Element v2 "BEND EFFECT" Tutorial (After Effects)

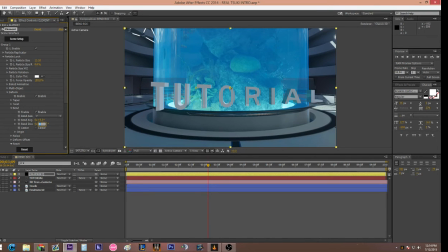That's what, oh, I know what it is. So you're going to want to change your, fucking A. You're going to want to change the bend direction. I think it's 90 degrees. I may be wrong. That way it bends forward and backwards.
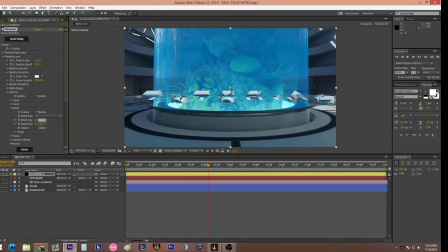Oh. Holy shit, dude. We fucked it up. What's good, bitch? Wait, what? Oh, it was the X. Never mind. My bad. I'm a terrible editor. So we are going to want 90 degrees. And see, as you start to bend it, I'm sorry about that. That was a long wait.
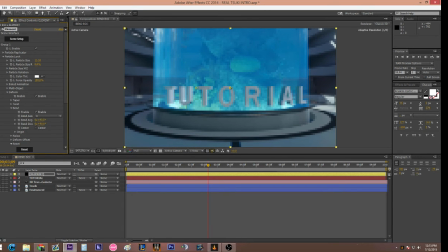As you start to bend it, it'll start to fit the background.
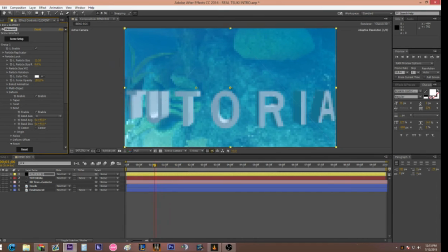See, now that you have it set to like bend, I think this needs to be brought back in the Z position. But as you can see, it kind of bends around the cylinder, so it kind of fits it a little bit better.
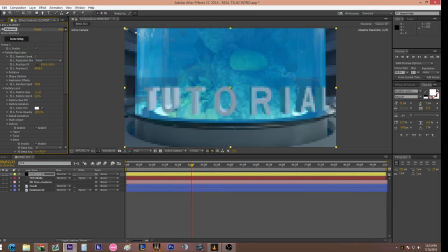Maybe if I bring it forward a little bit. There we go. That looks so much better. So as you can see, when I bent it, it kind of just fitted around the cylinder. A lot cleaner than, like, it would.
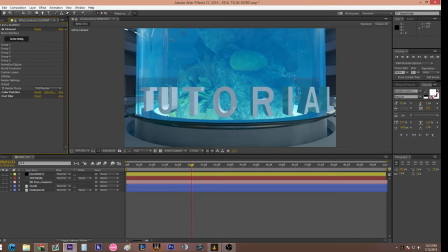It just looks a lot better overall than just having straight, boring-ass position that everything always has. And there's a lot of cool things that you can do with this. Like, if you have, like, an open cinematic where it's just a scenery, you can,
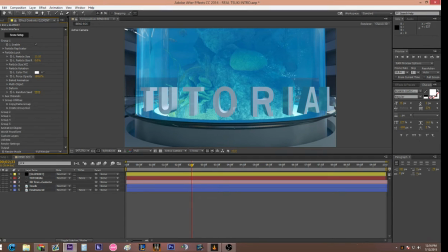model it around a logo, make it look really fucking cool. But I usually like to go to multi-object, enable it, set my But you have all these rotations. I usually set this one, which is random rotation pretty much. I usually like to set it to 12.
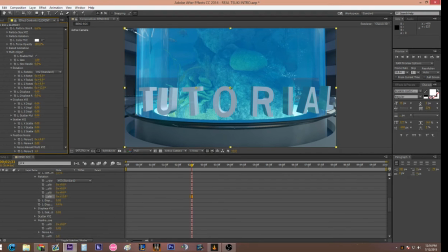So it kind of gives like every letter a little bit different rotation, so it's not just uniform and just really ugly. So we're done with that. And the last thing I'm going to show you guys before we're done here, well, there's two more things I have to show you. Is first, I go to back to my element where you can see all the tabs.
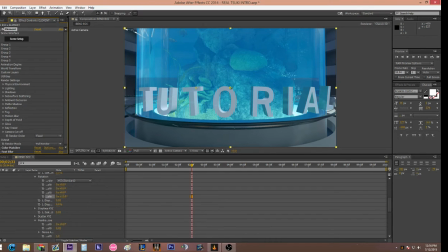I go to my render settings, physical environment. Then you go to the freeze framed video clip that you selected or that we did earlier in the tutorial. Click it, and it'll give it more. It'll make it fit a little bit better.
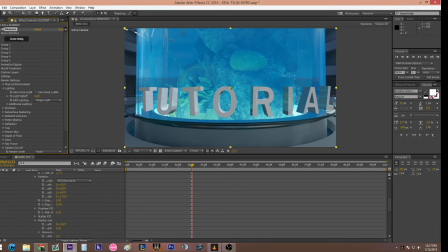Then I usually go to lighting. And honestly, this one's all up to you because this is like your cinematic and whatever light looks the best. So you have all these light settings, and it just changes the way the scene looks.
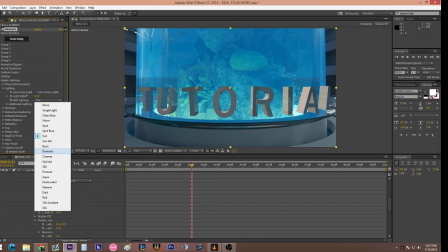But yeah, you can just go through all of these. The one I really like the most is Dramatic Cinema Product, I think it is. No, not product. Single Light Clean Blue. I really don't use all of them, to be honest.
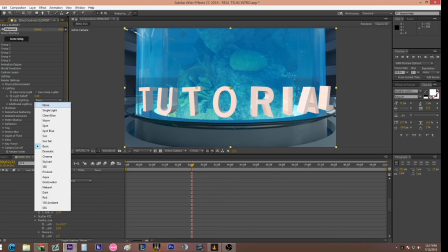That one looks okay, but that has to be like used like if you're like doing like a wrap edit or something like that, because I think that the basic white font or text looks really good overall.
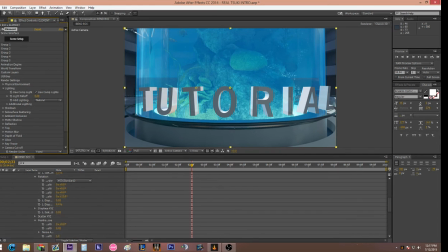The natural one actually looks really good on this. It brings out the front and highlights the backs or the beveled part of it. And so we're done with the lighting. The lighting's all up to you. It doesn't matter what you do, just as long as it fits the edit you're doing, I guess.
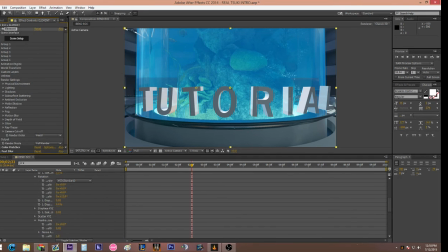So what we're gonna do next is we're gonna go to ambient occlusion. We're going to click Enable AO. This will start to add like shadows and depth to one of your letters. It'll just give it a different feel. Usually, the settings I go for is 10
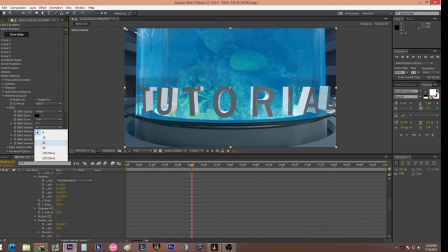on the SS AO intensity. And on the SSA AO samples, I go 64. And the radius, I go 10. And the distribution, I go 10.
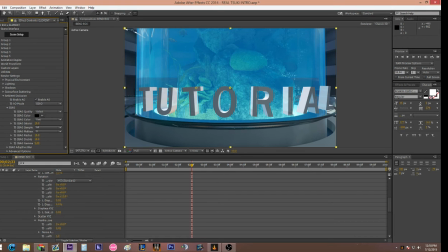So, I mean, these are all up to you. It doesn't look like it did much, but when it starts moving, it'll look like it did a lot more than what you originally thought. And for that, I mean, that's pretty much all I really have for you.